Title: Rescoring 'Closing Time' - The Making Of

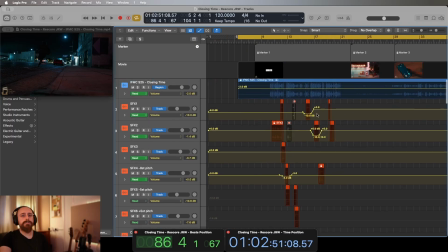[41:49]
I've gone in to the automation of these tracks here of the sound effects, and I've just adjusted by a few dB just to see what feels best, not just what looks best on screen,
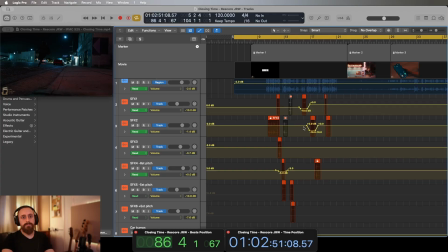[42:05]
because that can be kind of deceiving if you're mixing or mastering with your eyes, because obviously what counts in the end is, does it sound good? I brought down some of the levels of the strings,
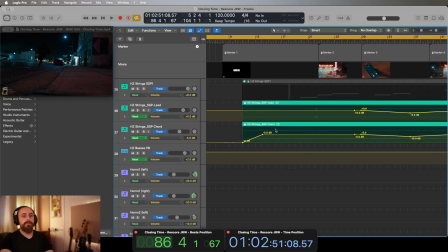[42:19]
the super pont strings, and the chord of those strings I had as well,
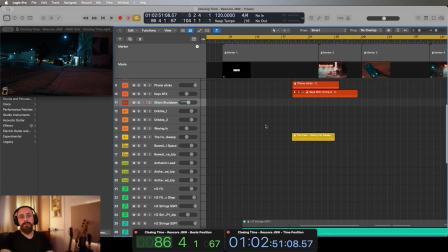[42:25]
just to make sure that the dialogue still stands out and isn't overcrowded or anything like that.
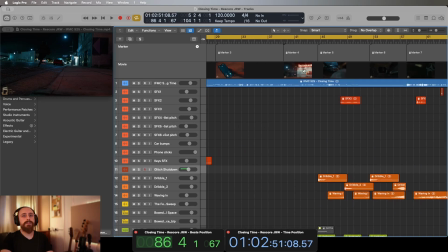[42:33]
There's a bit just further down where I think it is around marker
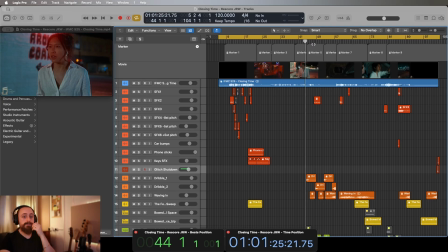[42:41]
5, where we start to see that her phone connection is like starting to, well, not work and kind of dissipate a bit and break up. And so at that point where she can't hear, I thought it might make sense for the music to be, you know, a little overpowering, in fact.
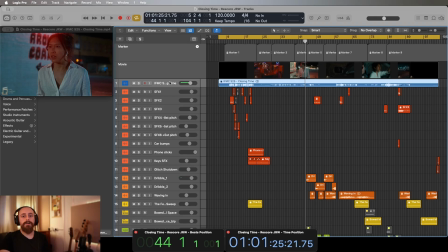[43:01]
So maybe we can't like hear her perfectly well, but that was an intentional thing there. But you'll hear it when we go through. The rest of it kind of plays out nice and is audible,
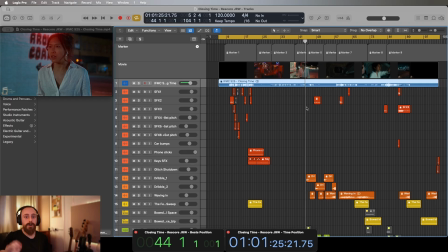[43:15]
but there's parts of it where she's kind of like shouting for Noah, but she can't hear him properly and we can't hear her properly,
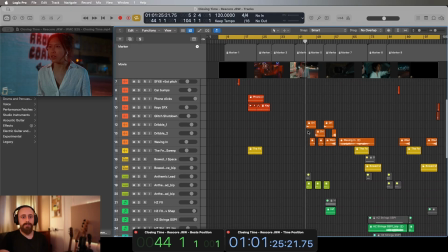[43:22]
and it just feels like it matches what is going on in the scene. Yes, what else have I done?
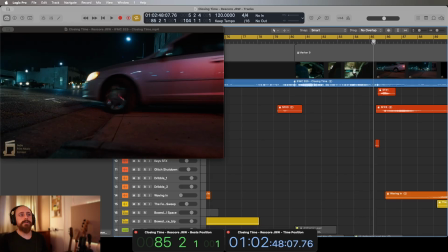[43:28]
So where this car comes around out of the car park there and round the bend,
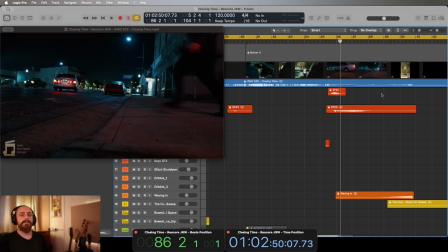[43:34]
I've made sure we've got here a nice kind of tire screech squeal,
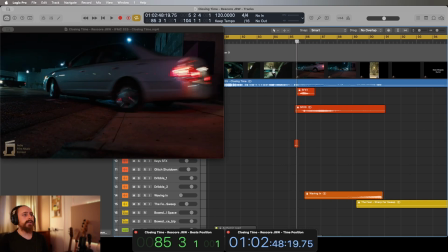[43:42]
because there is a little bit of lift in the film here where there's some like some smoke there off the wheel.
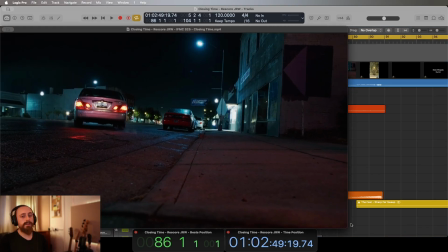[43:51]
I don't know if you can quite see it, but yeah, only just, but there's enough where I feel like a tire squeal was warranted.
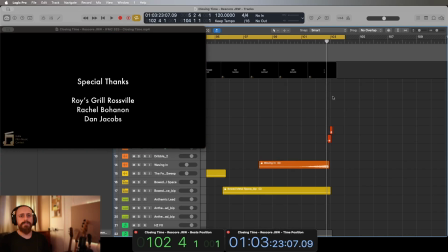[44:00]
What else do we have? Oh yes, on the sound effects at the end, so I ended up actually chopping that sample into 2 pieces.
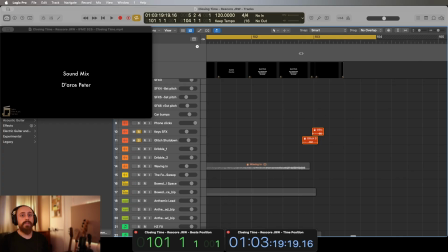[44:08]
So these two here, when they're combined, they sound like this. And everything feels like it just goes to nothing. So that was the aim there. I think that works well, especially when you hear it in the context of everything else, and you've got that kind of,
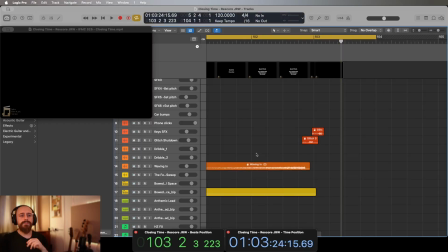[44:25]
it's very light, but there's still, I guess, a crescendo of notes and waves and drones and that sort of stuff. And it feels like they wrap it up real nice, and it feels like kind of the plug's been pulled.
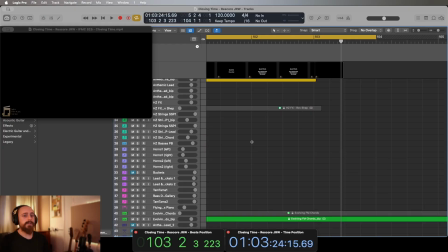[44:38]
So that's pretty much what I've done in total there for the sound effects.
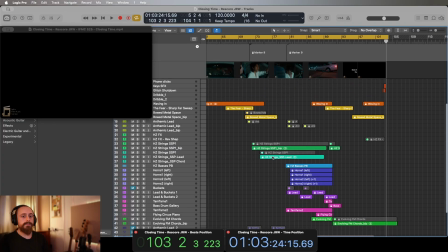[44:45]
The majority of everything else I've left fairly the same.
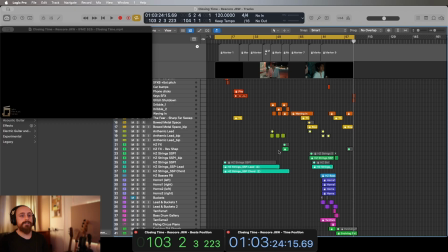[44:50]
As we see a little bit earlier on, I actually did put some buses together, which have there, you can see the overdrive, some
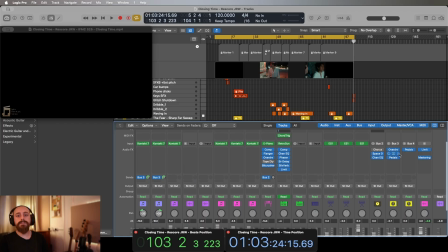compression, and I've actually got the guitar pedals on the horns there to make them sound really distorted and pretty kind of nasty.
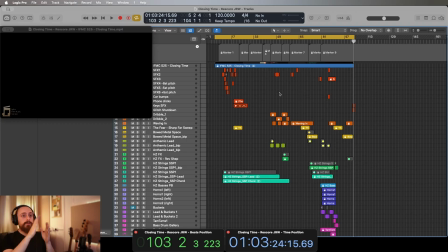[45:15]
So to summarize this session, we started off and we watched through the film, and we said, like, right, where are the hit points?
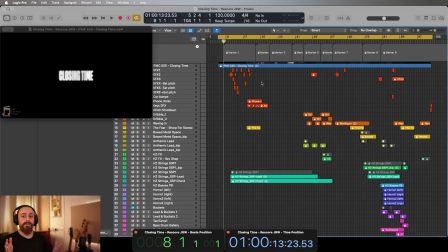[45:23]
So we've hit each and every one of those. And because it's a film, there's no like predetermined tempo or beats per minute or whatever it is. So you just have to kind of be reactive. And if you can find a pulse, then great. I have found a pulse in this, and I think it actually works pretty well.
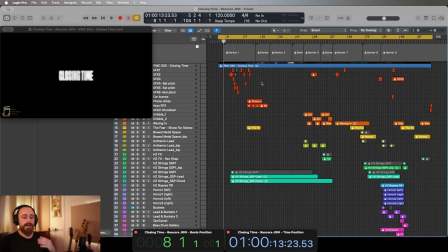[45:40]
And that it adds to the film, and it adds to that drama of what's going on and that unknown, and hopefully gives that real feel of a thriller.